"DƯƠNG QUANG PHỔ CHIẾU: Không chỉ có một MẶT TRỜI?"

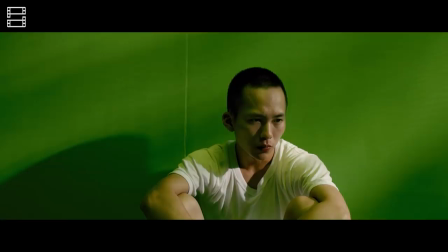[4:04]
Đó chính là động lực lớn nhất thúc đẩy sự biến chuyển bên trong A Hòa, đánh dấu những bước đầu tiên trong quá trình phát triển của nhân vật này.
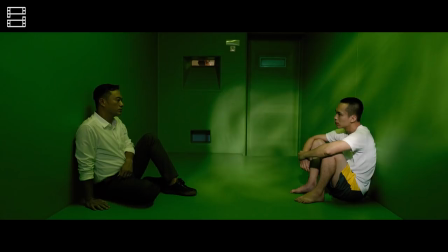[4:11]
Trong cảnh nói trên, chúng ta thấy được A Hòa đang được chiếu sáng bởi ánh mặt trời. Đây là những tia sáng của cái thiện, của hy vọng, hướng A Hòa tới con đường hoàn lương.
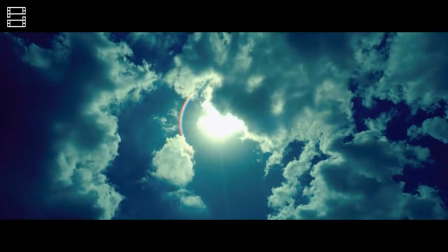[4:20]
Mình sẽ nói thêm về ý nghĩa của hình ảnh mặt trời ở phần sau của video.
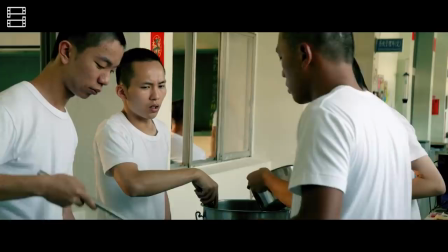[4:26]
Trong một khoảnh khắc, A Hòa đã có những hành động ngăn cản một người trong trại lấy quá nhiều đồ ăn.
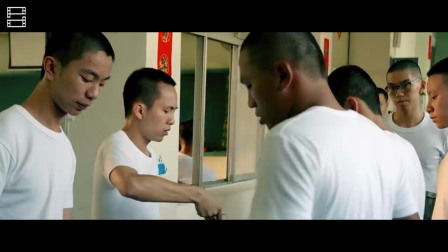[4:30]
Một chi tiết nhỏ dễ bị bỏ qua, nhưng thực chất là một cảnh tối quan trọng khi nó cho chúng ta thấy được sự trưởng thành của A Hòa.
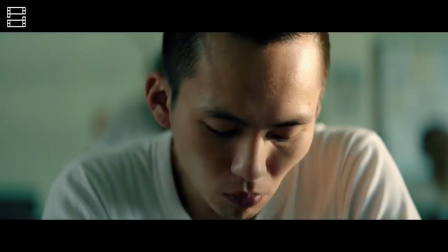[4:37]
Cậu đã biết quan tâm đến người khác, đến sự công bằng trong xã hội, sợ rằng những người khác sẽ không có đủ thức ăn nếu một người lấy quá nhiều.
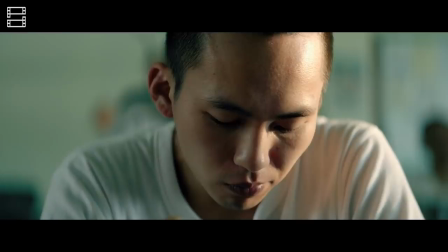[4:43]
Điều đó là kết quả của những chuyển biến bên trong con người cậu dẫn đến sự thay đổi của hành vi bên ngoài.
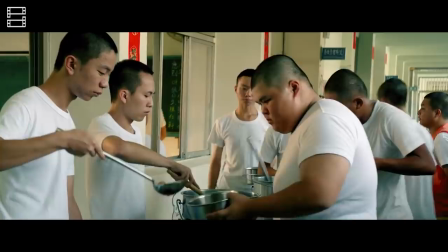[4:48]
Đây là cảnh bản lề cho thấy rằng A Hòa đã thay đổi và sẵn sàng viết nên chương mới của cuộc đời từ những trang giấy trắng,
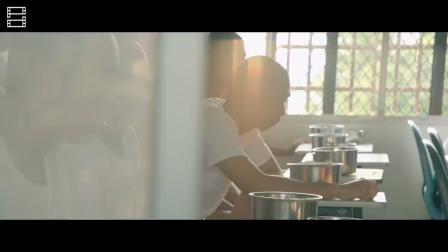[4:55]
chuẩn bị cho người xem đến với cảnh tiếp theo khi A Hòa nhận được tin trả tự do. Tình
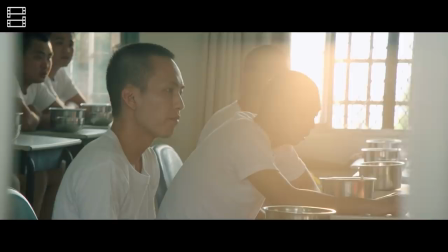[5:00]
yêu thương, sự quan tâm sinh ra từ chốn tối tăm nhất, đó là ngục tù.
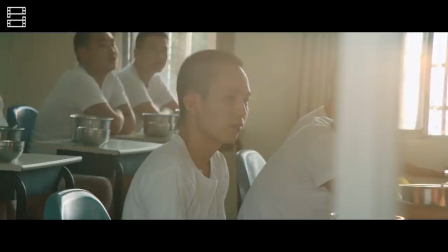[5:04]
Bài hát chào tạm biệt của những người bạn trong trại giáo dưỡng gửi tới A Hòa thể hiện sự cảm thông của các nhà làm phim dành cho những mảnh đời lầm lỗi,
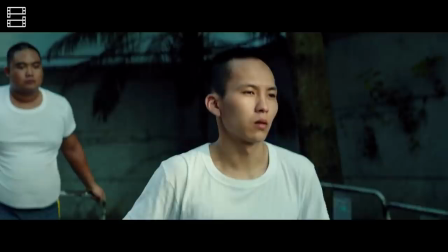[5:11]
mong muốn cho họ một cơ hội để hoàn lương, làm lại cuộc đời. Nơi đây đã dạy cho A Hòa những bài học về sự yêu thương, tình bằng hữu, biết quan tâm tới người khác,
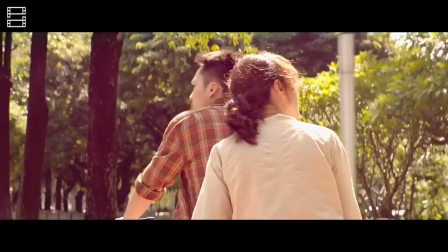[5:20]
những thứ mà trước đây cậu vẫn còn thiếu để có thể trở thành một con người lương thiện.
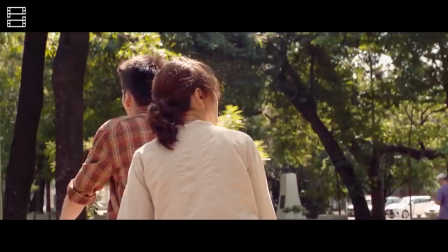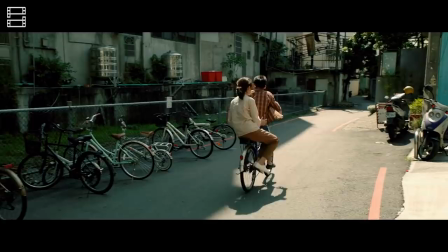[5:31]
Cảnh cuối cùng mình muốn nhắc đến trong hành trình biến chuyển của A Hòa chính là đoạn kết.
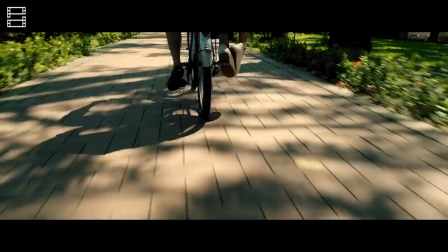[5:36]
Đây là một bookend điển hình khi cảnh đầu phim được lặp lại bằng việc A Hòa lấy trộm một chiếc xe, nhưng lần này là với mục đích khác trong hoàn cảnh khác.
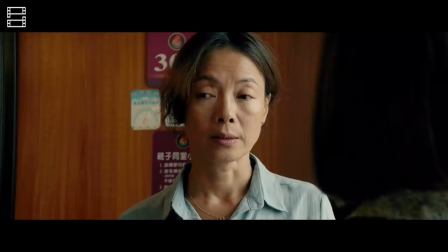[5:44]
A Hòa đạp xe chở mẹ trong ánh nắng chan hòa, và trong những tia nắng ấy, người mẹ lần đầu tiên nhìn thấy được tia hy vọng của người con trai của mình.
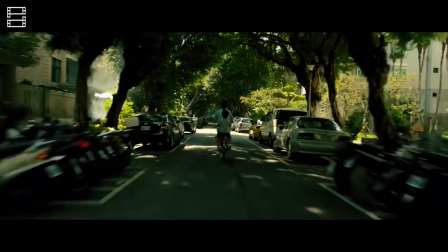[5:51]
Nếu các bạn còn nhớ, mẹ A Hòa đã một lần kể về câu chuyện đạp xe khi cậu còn bé.
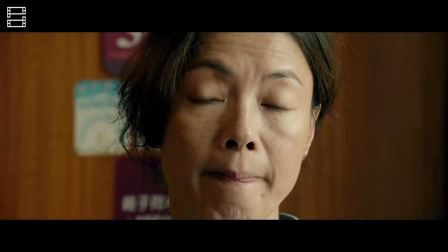[5:56]
Nếu chúng ta tự hỏi đâu là nguyên nhân cho sự lầm lì, ngỗ nghịch của A Hòa, thì có lẽ câu chuyện đấy đã mang đến cho chúng ta phần nào lời giải đáp.
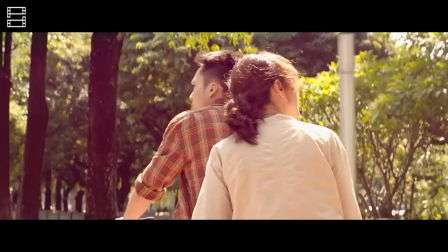[6:03]
Hành động đạp xe chính là tượng trưng cho sự quan tâm, yêu thương mà A Hòa cảm thấy thiếu thốn trong những năm tháng trẻ thơ.
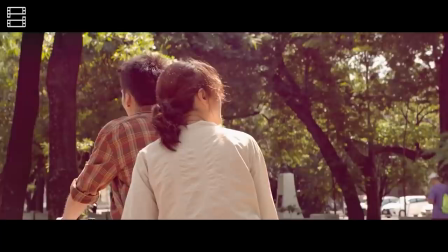[6:09]
Cũng vẫn hành động đạp xe ấy, giờ đây hiện lên như một biểu trưng của con người mới của A Hòa.
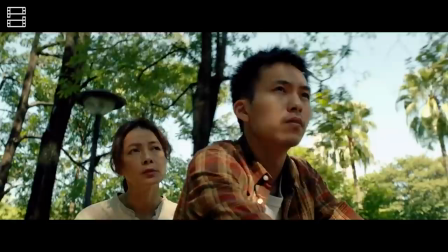[6:14]
Cảnh cuối phim thể hiện sự biến chuyển hoàn toàn của cậu, trở thành mặt trời thứ hai bên cạnh người anh A Hào, sưởi ấm và nuôi dưỡng tình yêu thương giữa các thành viên trong gia đình.
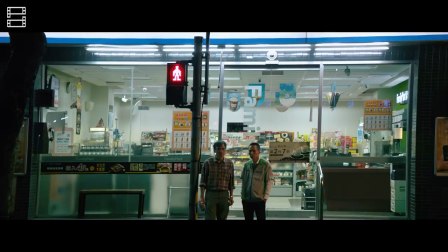[6:24]
Ngoài ra, có một số cảnh khác như lúc A Hòa đi xin việc,
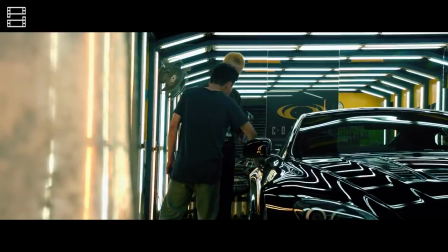[6:27]
cuộc trò chuyện duy nhất của A Hòa với bố trong phim hay sự trở lại của Thái Đầu, tất cả đều góp phần khắc họa nên rõ quá trình phát triển của nhân vật này,
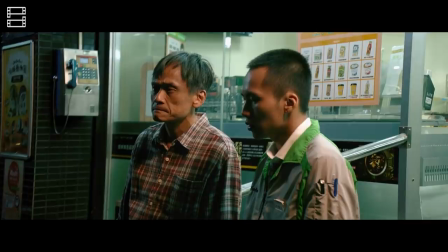[6:35]
nhưng vì thời lượng video có hạn nên mình sẽ không đi sâu vào chúng.
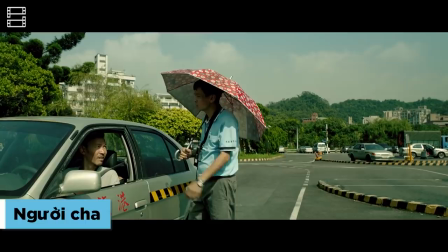[6:41]
Nắm bắt thời gian, quyết định vận mệnh. Câu châm ngôn ấy là bài học mà ông Văn, một thầy giáo dạy lái xe, đã dạy đi dạy lại cho những đứa trẻ của mình.
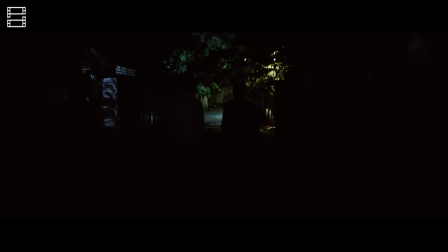[6:49]
Như bao người cha bình thường, ông truyền lại lý lẽ sống cho thế hệ sau, phần vì tin rằng điều ấy có ích cho chúng, phần vì muốn cảm thấy cuộc đời mình đã sống có giá trị.
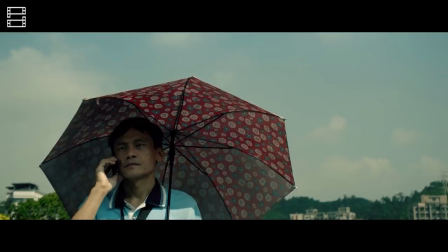[6:58]
Dù vậy, tất cả những gì ông có thể làm chỉ là duy trì những bữa ăn hàng ngày của gia đình rồi gửi gắm giấc mơ mình chưa thể thực hiện được vào những đứa trẻ.
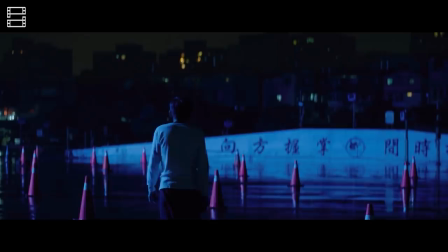[7:06]
Ông muốn những đứa con của mình phải học hành tử tế, trở thành người trí thức đàng hoàng, chứ không phải lao động chân tay như cuộc đời của cha mẹ chúng.
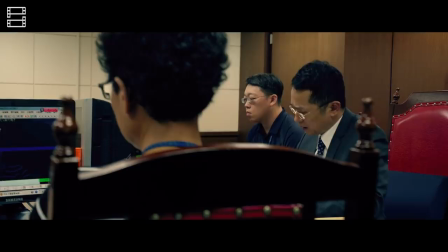[7:13]
Đó là lý do ông luôn phủ nhận A Hòa, đứa con chẳng những không xuất sắc, lại thường xuyên mang rắc rối về cho gia đình. Trước tòa, ông Văn đã phũ phàng từ chối giúp đỡ A Hòa.
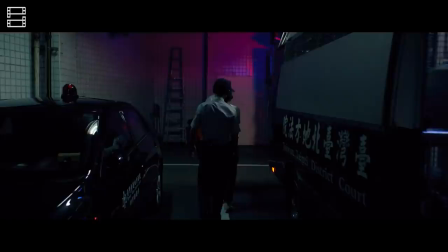[7:23]
Ông không xin cho con út của mình được giảm nhẹ án, như một lời khẳng định rằng A Hòa sẽ chẳng có hy vọng nào để làm lại cuộc đời.
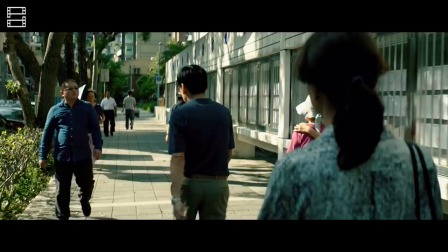[7:29]
Hay ít nhất là trong mắt ông, A Hòa sẽ chẳng có cơ hội nào khiến ông tự hào nữa.
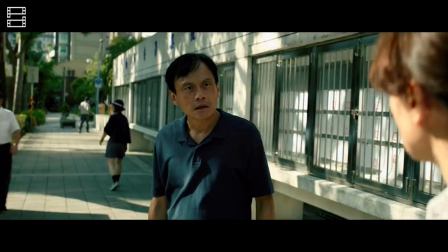[7:34]
Nhân vật của ông hiện lên cứ cương quyết và hà khắc như vậy trong suốt những phân cảnh đầu tiên của phim.
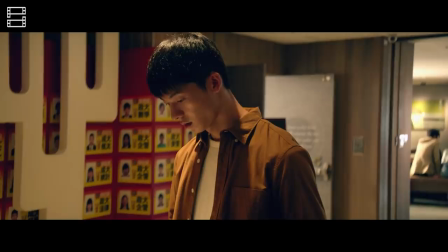[7:39]
Thế nhưng, cũng chỉ tới ngay cảnh sau, chúng ta lại thấy một ông Văn khác hoàn toàn, ân cần tới tận cửa lớp, trao tận tay học phí cho đứa con còn lại của mình.
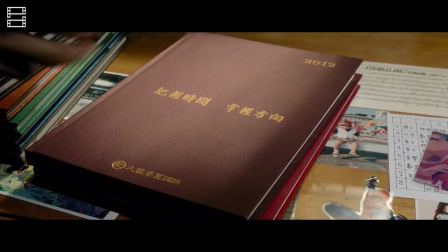[7:48]
Trước khi A Hào ra đi, năm nào anh cũng nhận được một cuốn vở từ cha với dòng chữ nắm bắt thời gian quyết định vận mệnh thẳng tắp, sáng lấp lánh trên trang bìa.
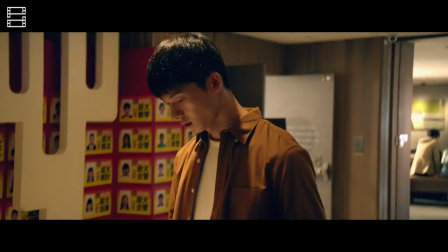[7:56]
Cuốn vở ấy được trao đi trước bảng vinh danh của trường học, như một lần nữa nhắc lại kỳ vọng lớn lao mà ông Văn gửi vào A Hào,
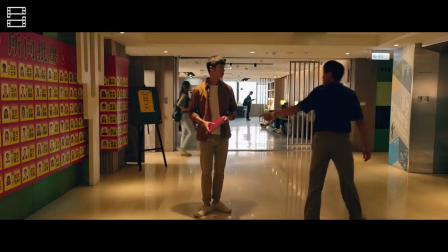[8:02]
rằng con hãy học hành thật chăm chỉ và trở thành một người vĩ đại hơn cha.
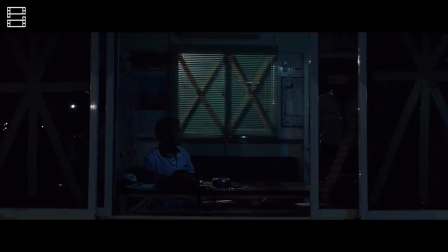[8:06]
Niềm tin của xã hội rằng phải trở thành ông nọ bà kia mới làm rạng danh được gia đình khiến ông Văn cũng muốn biến con mình thành con nhà người ta.